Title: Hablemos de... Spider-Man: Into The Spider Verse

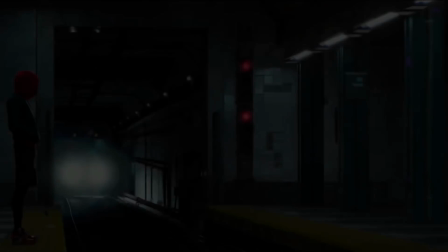Muchos de nosotros desconfiábamos bastante de Sony y sus intenciones con una película animada de Spider-Man, mucho más cuando se dijo que el foco de atención era Miles Morales.
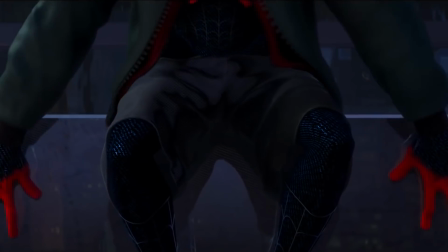Pero la verdad es que este tráiler me dejó impresionado, ya que parece una película con tinte cyberpunk, una trama muy personal, con efectos increíbles y una animación bastante genial.
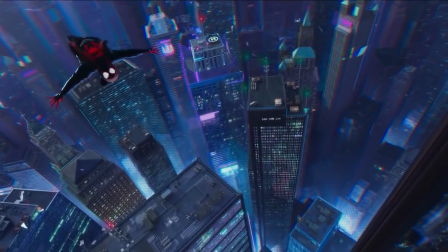Desde ya muchos fans elogian el trabajo realizado en este tráiler,
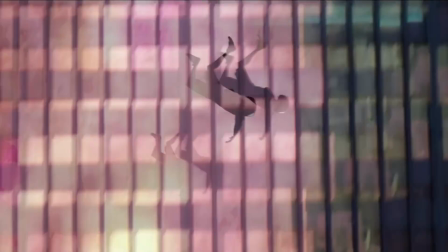pero muchos otros crucifican la idea de que Miles Morales sea el punto de fuga en la historia y no Peter Parker, e incluso cualquier otro Spider-Man.
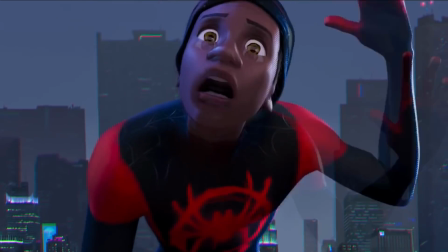Spider-Man Into the Spider-Verse para América y Spider-Man Un Nuevo Universo para Latinoamérica.
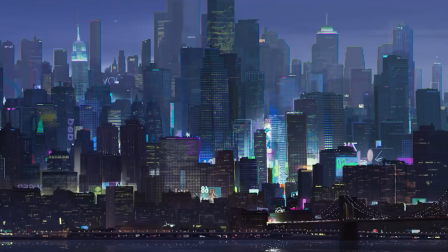Hablemos pues de este trailer. Como primeras impresiones podemos ver que la resolución y los colores de esta película estarán a tope.
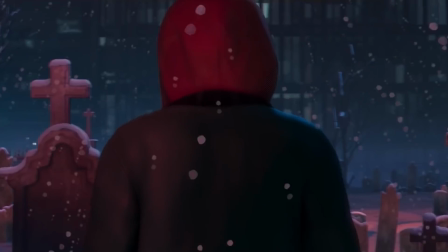La ciudad de Nueva York luce un tanto futurista. Si de repente comienzas a sentir una sensación rara al ver el trailer, no te preocupes.
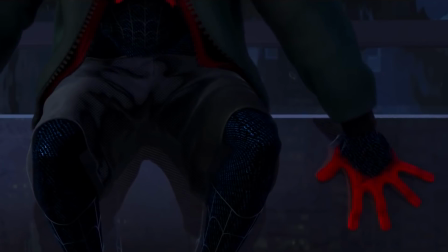Es la animación que se desprende en color rojo y cian para crear un efecto 3D.
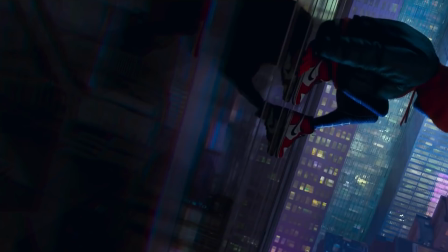Aunque está desarrollada en tres dimensiones, la animación tiene un ligero atraso haciendo que este tenga el efecto de una animación 2D.
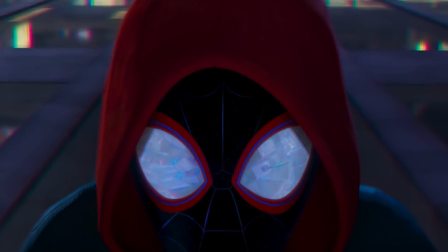Es algo difícil de explicar, pero sé que todos lo percibimos. Prácticamente es ver un cómic en tres dimensiones.
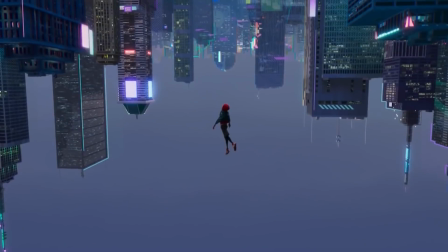La paleta de colores es un acierto que me encantó, y el uso de viñetas hacen sentir un aire familiar en los lectores.
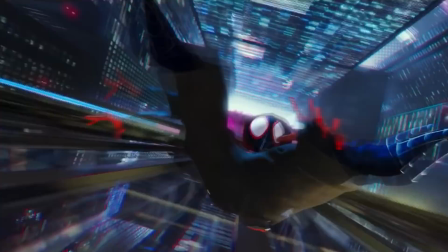Las sombras y colores son algo único hasta el momento. Definitivamente, si Miles no es una razón para ver esta película, su animación sí que lo es.
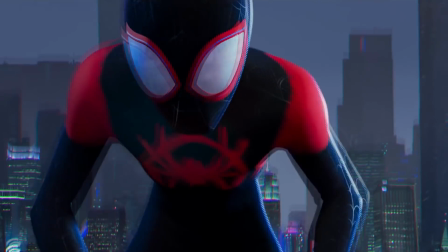El traje de Miles además de todo puede que parezca el que ya conocemos Pero tiene detalles que tal vez gusten a muchos Detalles completamente nuevos Por ejemplo,
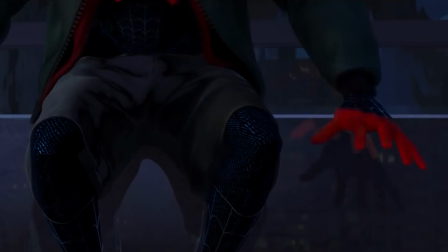en los guantes no hay separación exacta entre el color rojo y negro Un detalle que me gustó muchísimo Así como en la parte de los hombros
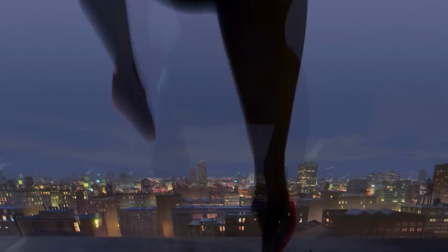Cosa que hace parecer que fueron retocadas con pintura Detalle que se aprecia más en la parte del pecho y la espalda Además de que las telarañas no son rojas,
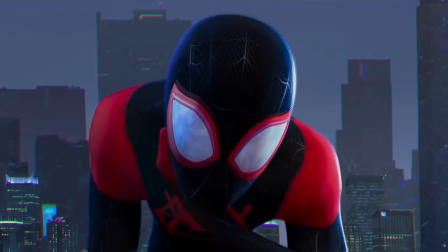sino negras Y solo tienen un pequeño brillo para que resalten de todo el traje También los lentes tienen una delgada línea azul entre el
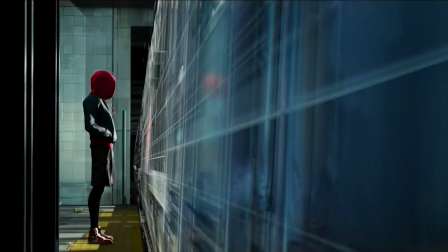color rojo Y de vez en cuando se le ve usando ropa un poco más deportiva Por otro lado tenemos la aparente tumba de Peter Parker Al menos
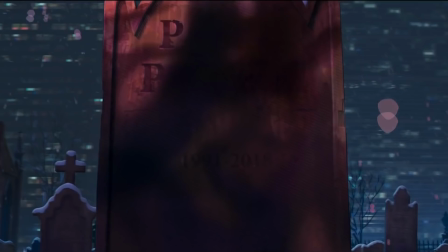en este film será recordado Tal vez parece que esta película tomará tanto del universo Ultimate como le sea posible Ya que vemos que Peter Parker realmente existió y muy probablemente fue el primer Spider-Man La fecha que data la tumba es 1991 a 2018 Seguido
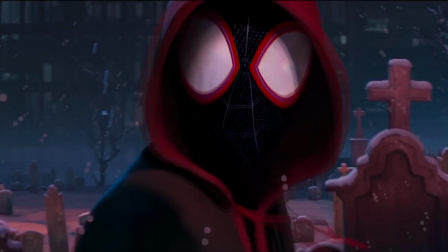de este fragmento una capa pasa detrás de Miles ¿Podría Peter Parker estar vivo y confrontar a Miles en este film?
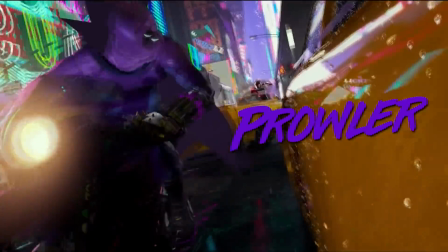De no ser así, muy probablemente este sea Prowler, a quien vemos más adelante, aunque su capa es de color púrpura.
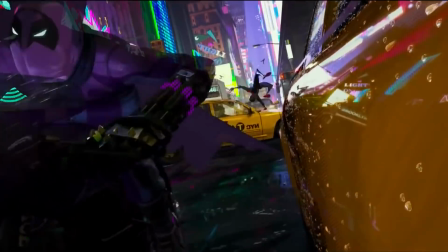Este punto nos lleva al siguiente, podemos ver una buena representación de Prowler en este tráiler,
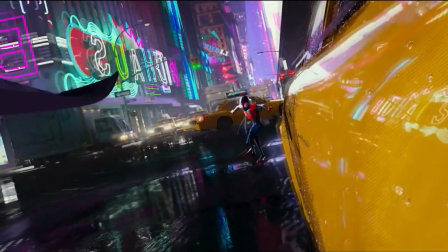que podemos asumir que es el mismísimo a Iron Davis, el tío de Miles Morales, aunque cualquier plot twist nos podría sorprender.
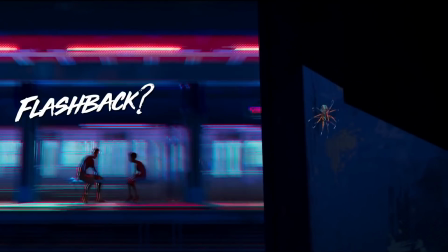Por último podemos ver a Miles Morales, con una sudadera al estilo más clásico del trepamuros,
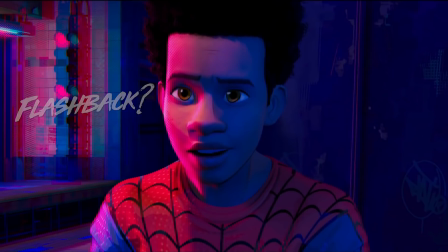Pero no solo él, pues a su lado hay otra persona con los mismos colores en la sudadera Y que bien,
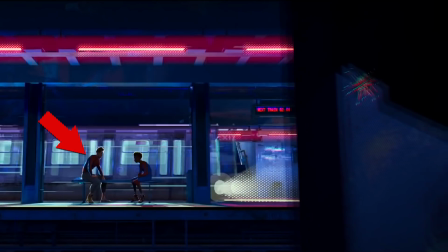podría ser el Peter Parker que se cree que está muerto,
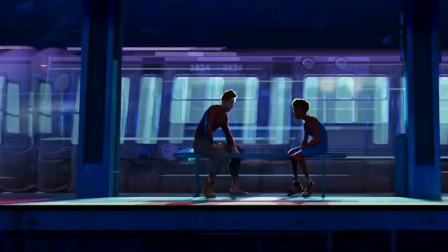justo como en Ultimate Spider-Man O simplemente es otro Peter Parker de otro universo Ya que esta película aparentemente se centra en el universo arácnido ¿Tú qué piensas?
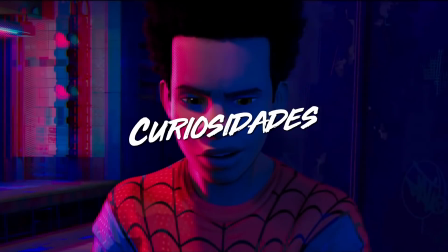¿Será o no será un Peter Parker? No dejemos de lado que cerca de donde aparece la araña en esta viga metálica hay un número 42
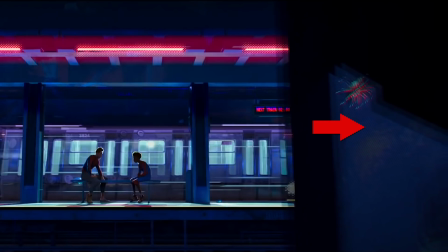El número 42 está ligado a la araña que picó a Miles Morales y le dio poderes
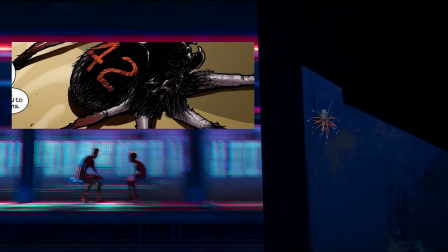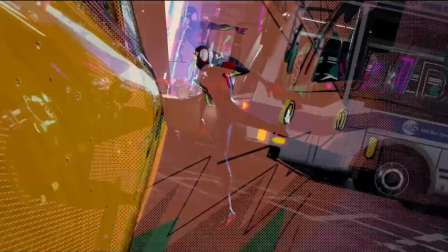Por otro lado podemos ver detrás de Miles un camión que dice The Spoiler,
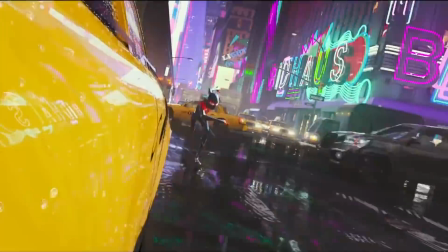quizás parodiando a todos los detalles en el tráiler que podemos ver y pueden considerarse como spoilers en el mismo.
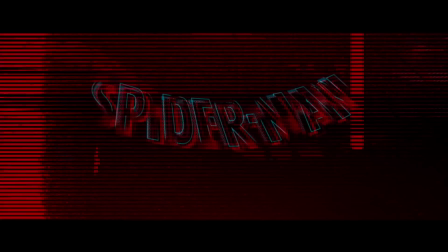Por último, en la secuencia que nos presenta el título de la película, podemos ver los posibles logos de cada uno de los Spider-Man que van a aparecer en esta versión animada. Tienes que poner mucha atención ya que aparecen muy rápidamente, son de 4 a 5 arañas terminando con la de Miles.